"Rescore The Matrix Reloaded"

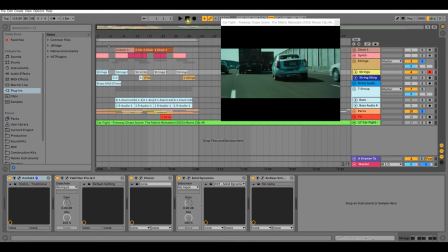893s
So this is what all of that sounds like together.
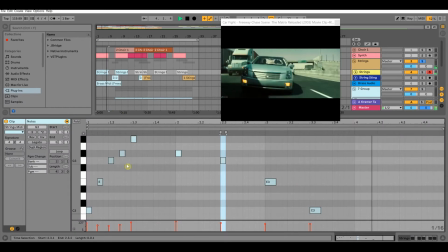Now, if you look at the MIDI notes I played, right now it's just one octave, but then as the action picks up, I double it up.
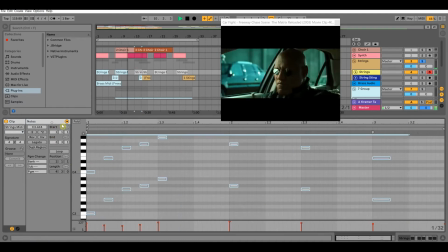914s
Now it's 2 octaves in this next set here.
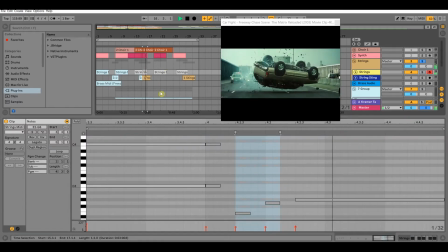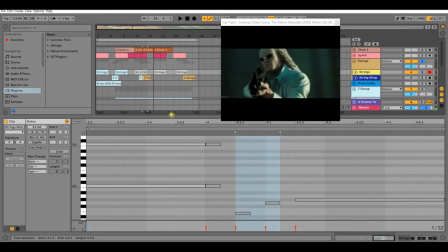931s
back here. To further emphasize
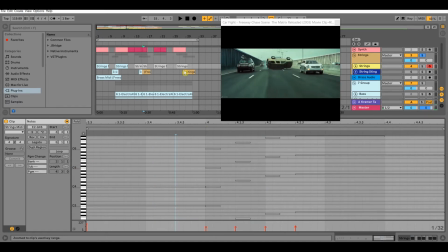938s
the this guy flipping, this SUV flipping, I kind of added the little stinger here. That dun, dun, dun, dun, just to kind of emphasize this guy flipping, and then it comes back to the regular
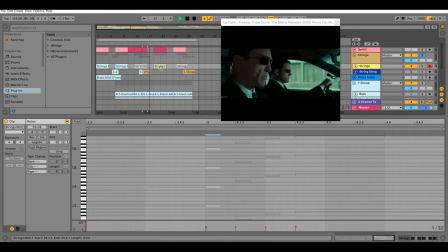957s
rhythm once it picks back up. And then on this third set here, I tripled the octave.
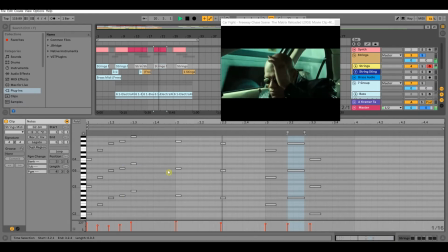I tripled it just to add more intensity, you know, get the heart pumping a little bit more.
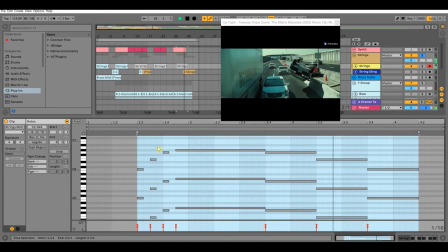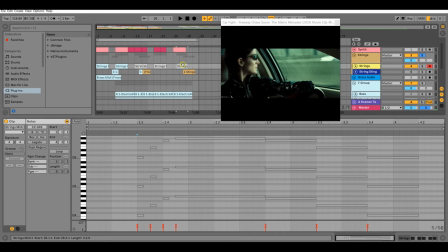983s
And then again, just to emphasize the car flipping, you know, another slow-mo scene there, so that's why the drums kind of went back out again.
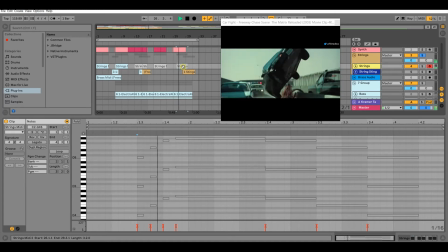992s
And the director clearly wanted you to see this car flipping, so let's add some emphasis to it real quick with these violins.
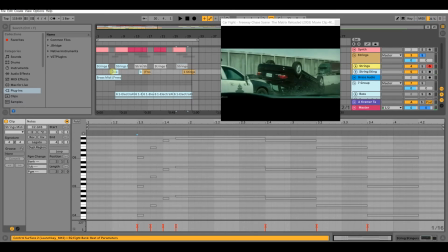1004s
Alright, so in the next instrument here is more violins, and so this is an audio file again.
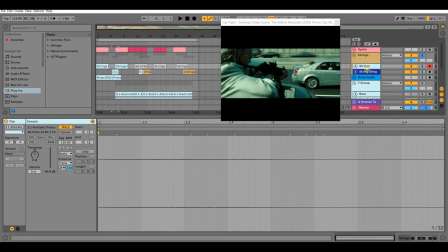1012s
It did come from Contact, but you can only have but so many contacts in your session before it just dies. So I had to bounce it out. And what this particular
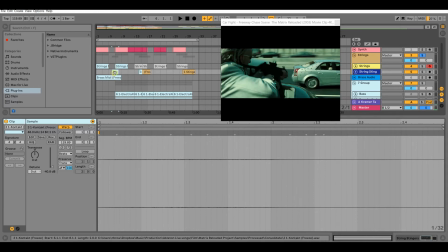1025s
string stinger track here is for is to add more emphasis to when something cool is happening on screen.
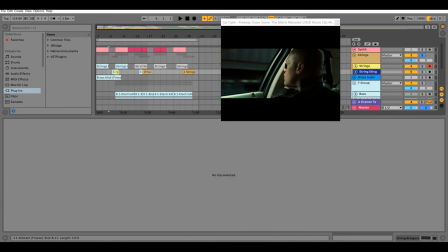1032s
So the first one I did was when the bad guy, Buddy with the dreads, when he first when he starts shooting at the car again once he passes the truck, you'll see in a second. And then I have another one when the SUV flips over after he shoots the SUV.
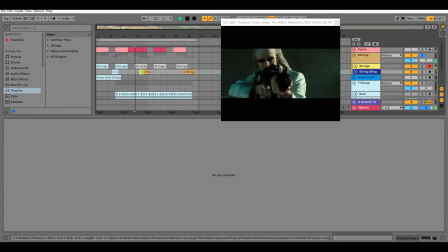1054s
We'll skip to it.
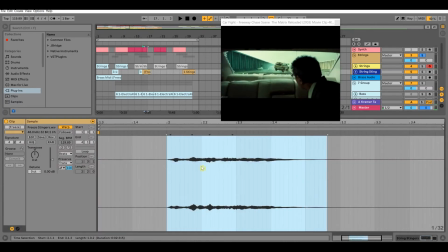1064s
And then this is actually a brass sound. That's the low end here.
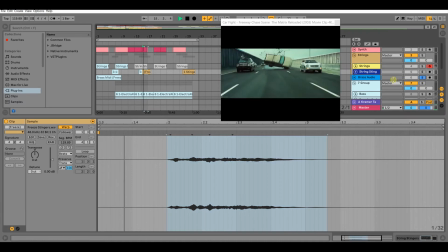1071s
Let me solo that real quick. Oh wait, hold up. Let me solo that again real quick. And again, that came from Contact. I think it's the session horns library in Contact.
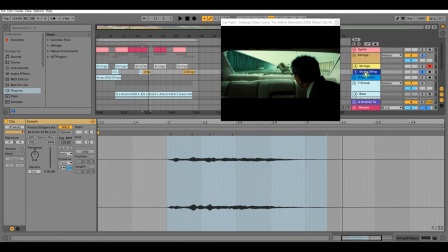1088s
Another stock sound, but you know, same old. Contact kills your memory. You know how it goes. So let me re-solo everything.
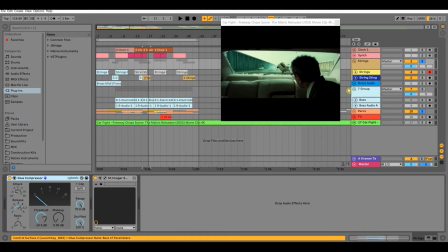1098s
So that's our strings and that's our percussion.
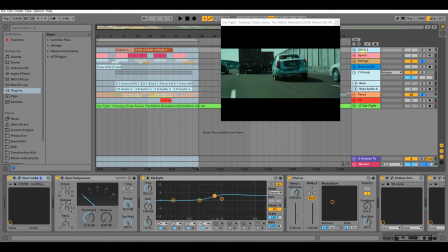1104s
So the next instrument we have is the choir sound, and this one is not Contact. It is Electra X. I don't think this is a stock.
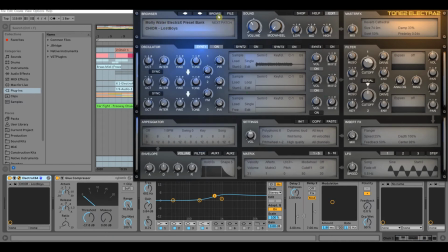1116s
Nah, this is the Molly Water preset bank, and the sound is choir.
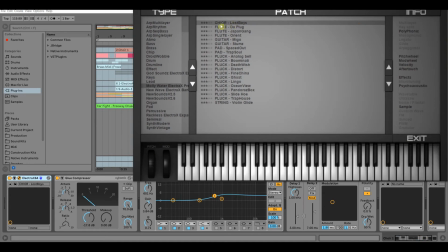1122s
Lost Boys, and it is exactly what it sounds like, the choir. Well, they spelt it wrong, Chior, but it's the choir,
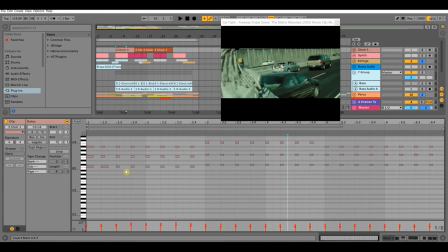1128s
and it just kind of has a steady pattern in the background to just, you know, fill up the space when the violins aren't playing, just to keep the rhythm going. So I'll let you guys hear that. Let's let it play.